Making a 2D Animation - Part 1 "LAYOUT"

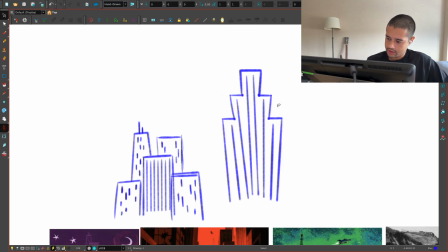[29:03]
So this is actually a better shape than the other ones.
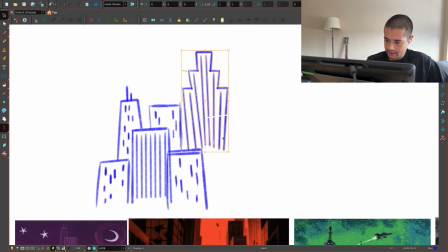[29:11]
And here, for example, I can cut all of this to oopsie to, but wait, I'm wasting time here, because I know a priority here will be to design more stuff around before getting lost here.
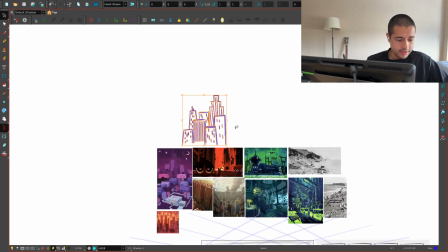[29:29]
Okay, whatever. Let's imagine this is the city, or the simplified city behind these walls.
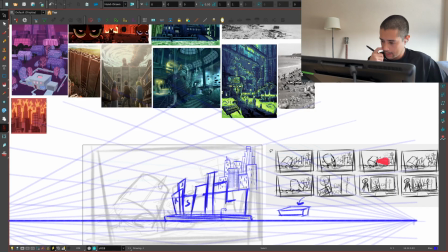[29:37]
So this will be something like this. See, I shouldn't have spent too much time here, because
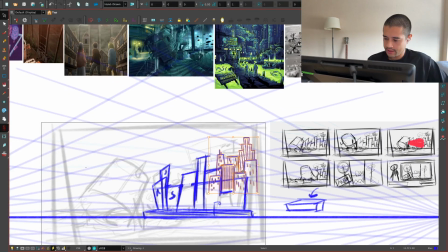[29:43]
I have to, before putting the city here, I have to think about, let's bring this in.
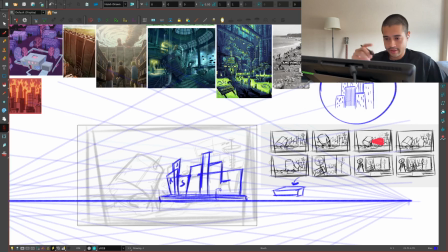[29:48]
Now, this is like a study that I did of the style of the Powerpuff Girl, but I cannot just put there that thing.
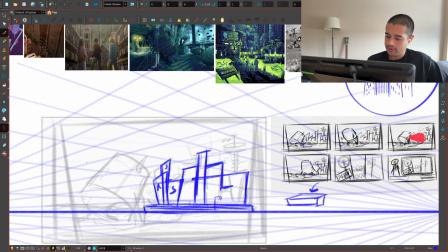[29:56]
I have to think. I have to think.
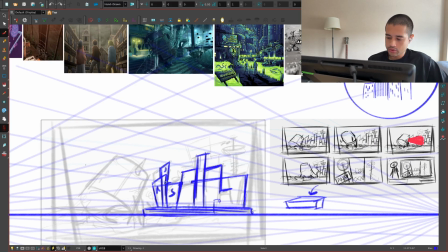[29:59]
Okay, if the buildings are going to have this shape, then the walls will not have this shape because the walls now will look like the buildings. So actually, the walls have to be something like this, something like this, like super like a straight pattern.
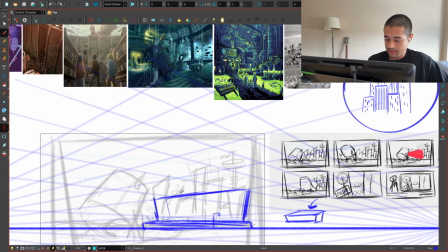[30:13]
Maybe I can break the silhouette of the walls like here, like this way, but not too much, not like I used to have here because it starts looking like the city. And now inside of these walls,
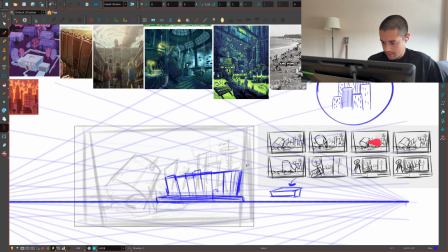[30:31]
because I want this to come like, yeah, let's keep all of this over here. Amazing. These are the walls.
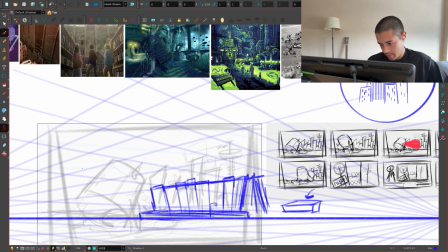[30:41]
We can have some overlapping things here, maybe some broken wooden planks here,
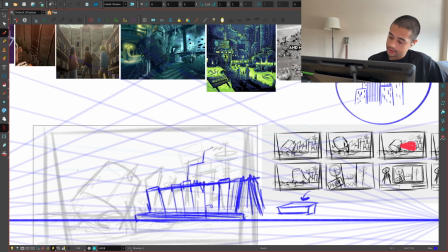[30:47]
but the city itself is going to come here like this. So with the study that I did on this city, I'm going to arrange all of those shapes in a way that I can create this silhouette over here.
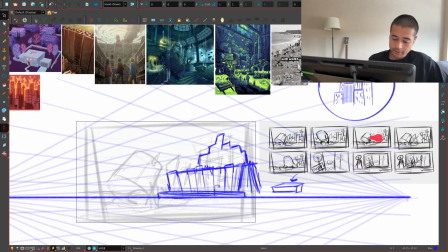[31:02]
Let's enable again the rule of thirds. Amazing.
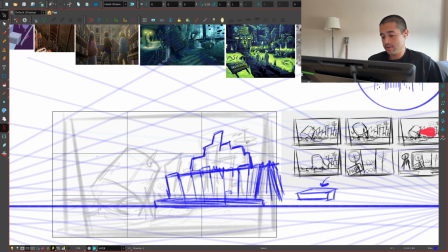[31:05]
So I can push this city closer to this, so it's actually around these points here.
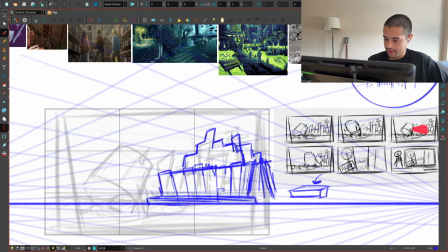[31:12]
And yeah, this city, these buildings, those buildings will have these the shapes that we just studied a few minutes ago.
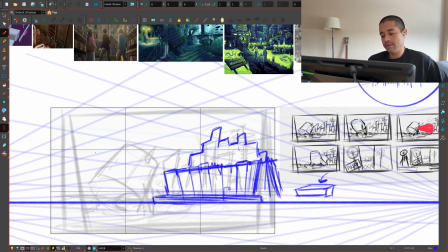[31:21]
Awesome. So I'm thinking about silhouette. I'm thinking about silhouette and how these buildings and how everything. I can even take all of this, boop, squeeze, no, skew all of this a little bit towards that side. So everything is pointing towards this dude. So the city is going to be here.
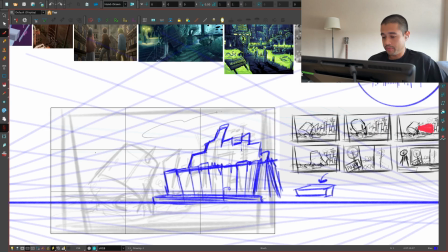[31:38]
City. We're having also some pollution, so we're having maybe some clouds here.
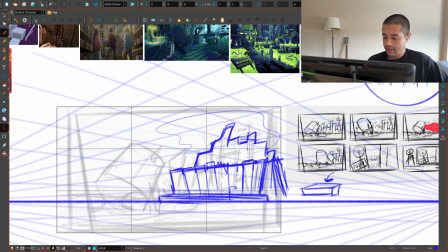[31:44]
There's a lot of pollution in this city. You're having the wooden planks here.
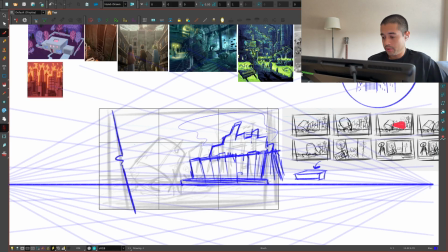[31:50]
We're also having like the overlays here that are other wooden planks at this point here too.
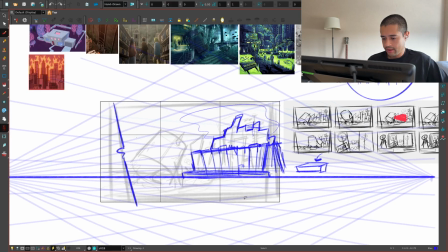[31:56]
But those overlays, I'll think about that later. Here, I need now the water.
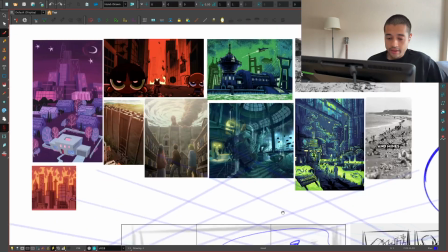[32:01]
Now, how can I simplify the water? That's an interesting thing.
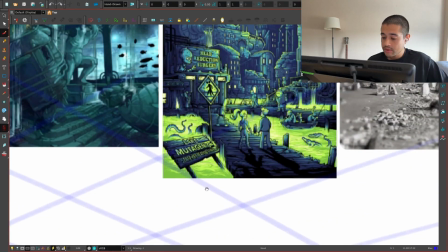[32:06]
And for ooh, lake mutagenic. Oh, look at this sign.
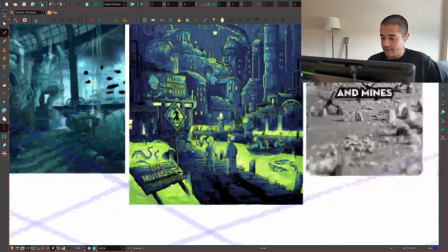[32:12]
Amazing.
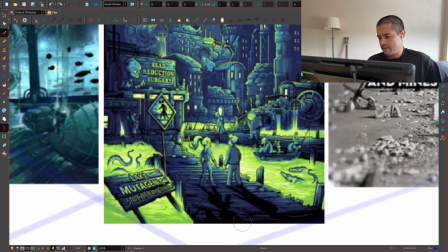[32:17]
Oh, this is amazing, dude. I love Futurama.
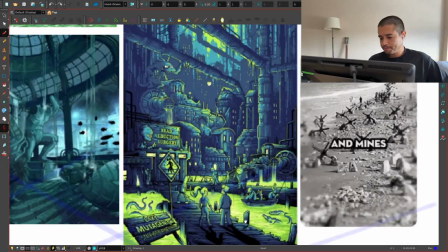[32:24]
Okay, yeah. Um, I love these.
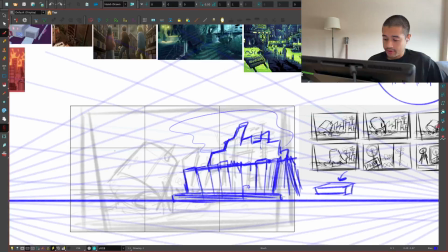[32:29]
I love these. So let's add more of that stuff here around. Like, yeah, maybe we're having something here.
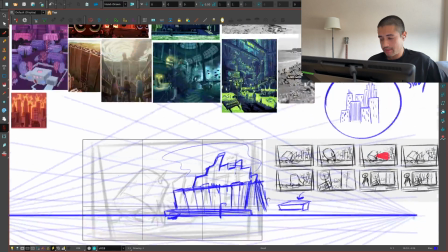[32:35]
We're having some tubes here.
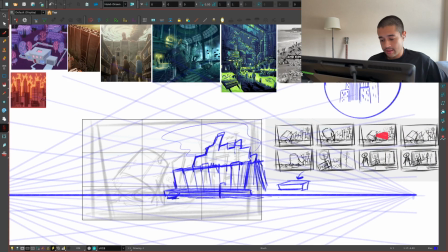[32:38]
That maybe this acid ocean is the thing that gave energy to this entire thing.
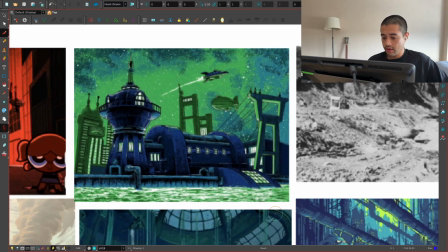[32:45]
But people is super careful, and that lake or that ocean will also have some glow.
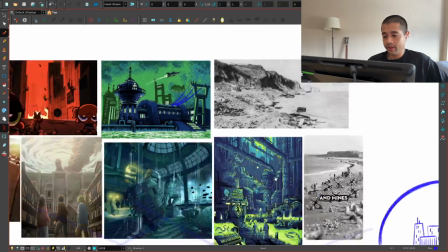[32:56]
I like this. I like this. I like having cables. Like those cables also make this city feel a little bit.
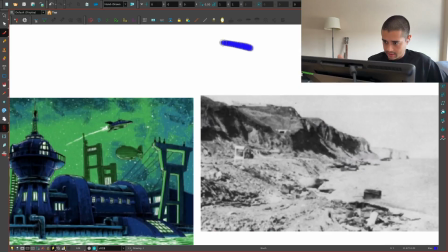[33:06]
I like that. I have no idea what is that. So I will simplify this. Boop, boop, boop, boop.